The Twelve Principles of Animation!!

Animation is probably one of the most difficult art forms to learn, and I honestly wish it was so much easier.
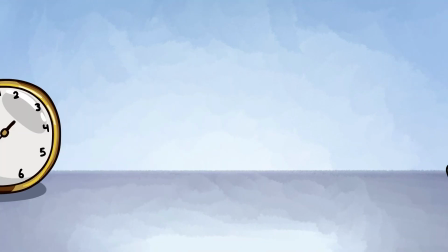6s
I've been animating for around 8 years, and if there's one thing that I've learned about animation, it's that there's not some magic rule that automatically makes all of your animations better. There's actually 12.
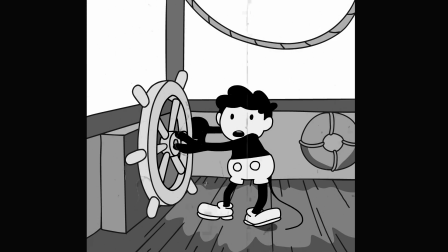17s
The founding fathers of animation called them the 12 principles of animation, and you literally cannot make an animation without them. But once you become aware of them and begin implementing them with purpose into your animations, it pushes them to a whole nother level. But before we get into those, I'm Promotus, and if you like the video, subscribe if you want to see more.
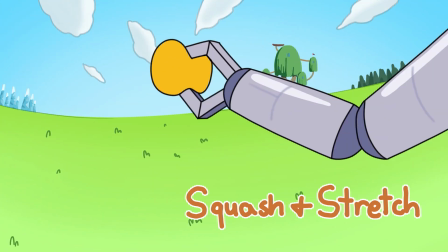37s
The first of these principles is squash and stretch. This one's pretty simple.
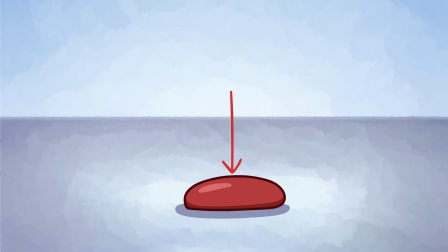42s
If you drop a ball, it squashes as it lands and stretches as it comes back up. The stretch can also give viewers an idea about the speed that the object is moving at.
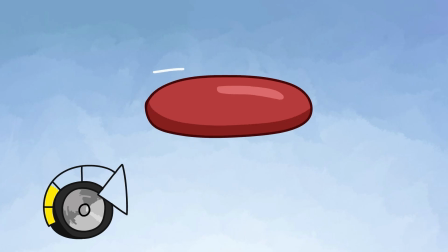51s
Usually, the faster the speed, the more the object is going to stretch. It's important to note that you want the volume of the object to stay the same, so as it squashes in, it's going to stretch out. This principle isn't just limited to bouncy balls, though. Almost any object or character is going to have some elasticity.
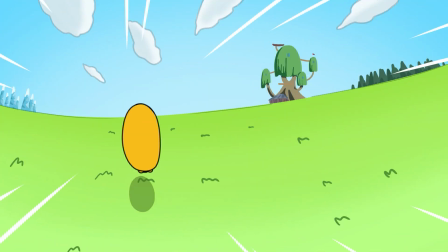69s
The amount of squash and stretch you give an object or person can communicate useful information about what it's made out of.
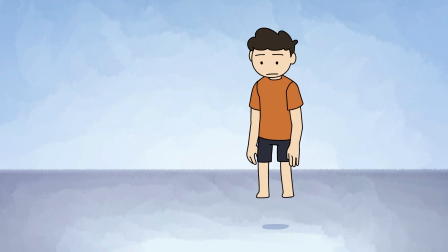78s
Anticipation is a very important principle, because without it, my jump would look like this. An animation without anticipation is very hard to track.
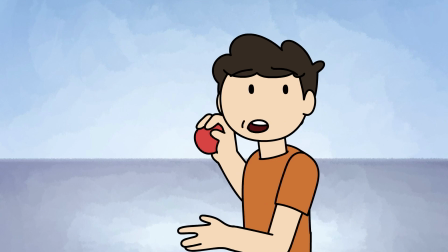87s
When I throw this ball, I need to wind back, so the audience has a better grasp of what's about to happen.
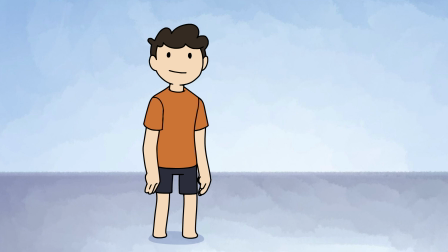93s
Also, any action without anticipation is going to look a lot weaker than if you add some or a lot of anticipation. But you can also subvert expectations for a humorous effect. It's really up to what you want to convey. Staging is to animation what composition is to illustration. You use the staging of a shot to bring the viewer's attention to what you want them to see, not that. Obviously, you want to show the viewer what's happening, but with a moving camera, that can be pretty hard to do.
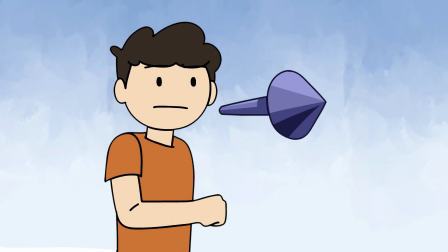121s
It helps to keep in mind that if an action is being performed in a certain direction, like running, it's important to leave space in that direction, so the shot feels less claustrophobic.
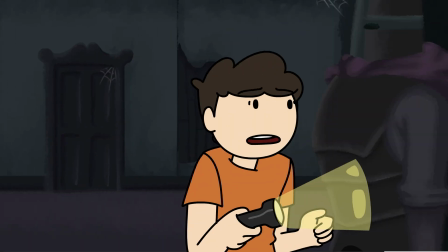131s
If you have a poorly staged shot, there's no telling when the person is going to run straight into something. Straight-ahead action and pose-to-pose refer to two different ways you can go about animating.
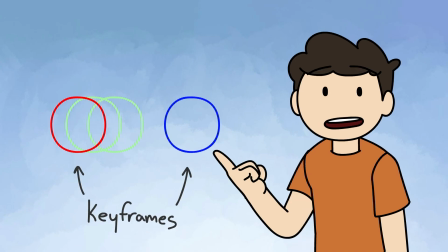142s
Pose-to-pose uses keyframes for the animations that might be a little more difficult, like a character.
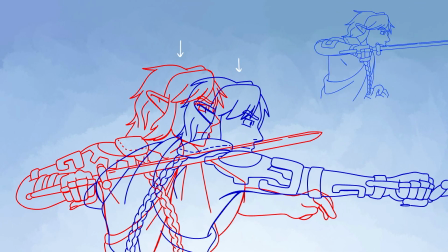147s
You start out by drawing the key poses of the character's movement and animating in between them.
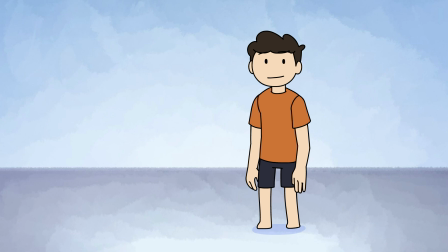152s
For example, if I was jumping, the keyframes would probably be here, here, and here. Straight-ahead action, however, is more useful for movements that are unpredictable, like fire or an explosion.
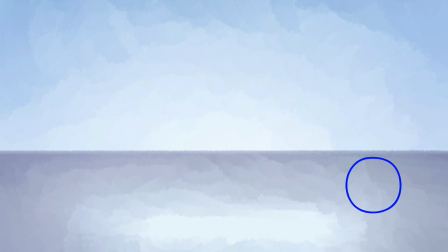165s
You animate one frame after another, and it gives this nice, fluid look. Follow-through and overlapping action refer to the effect that different parts of an object move at different rates.
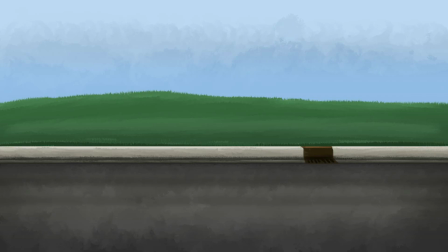175s
When an object comes to a quick stop, depending on the elasticity of the object, the amount of follow-through may change.
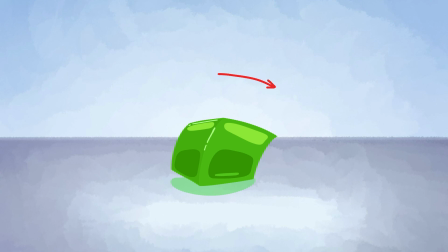182s
When this object stops, it follows through by leaning into the direction it was moving, before springing back.
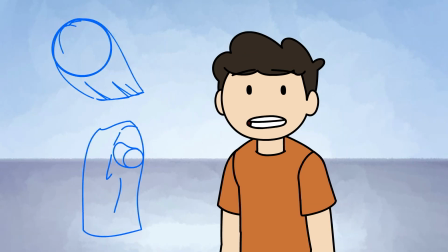188s
If the object was more dense, you wouldn't see that as much. You can apply this to all kinds of parts of your animation, like hair and clothing. Slow in and slow out is the idea that objects that start moving take time to build up speed, and a fast object takes time to stop.
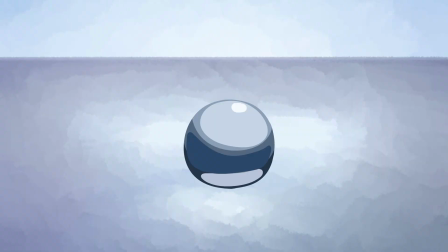205s
When using this principle, you can communicate ideas about the weight and texture of your object, too.
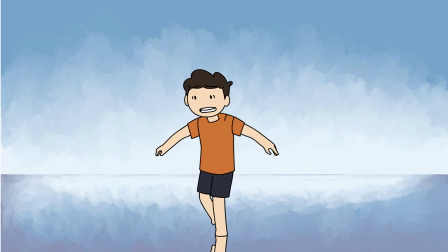210s
Like, if someone tried to come to a stop on a slick surface, it would take them a lot longer. And if someone was trying to move a very heavy object, it might take a while, or not happen at all. Arcing is an important principle because most objects that move do so in an arcing motion.
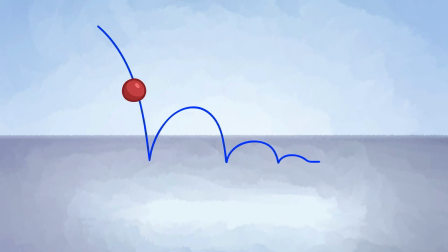226s
So it's probably best that your animations follow the laws of physics.
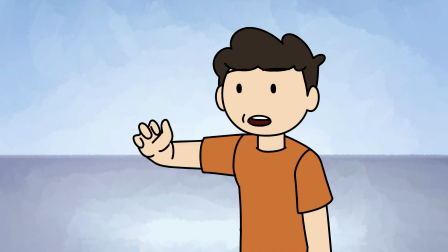230s
Even apart from gravity, my arm moves around my shoulder in an arcing motion, and even my fingers move around my knuckles in the same way.
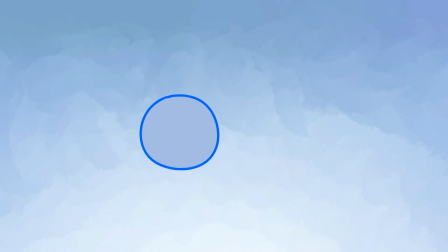238s
This helps a lot in pose-to-pose animations. Instead of drawing directly in between, try adding an arc to the movement to make it a little more fluid. Secondary action is huge.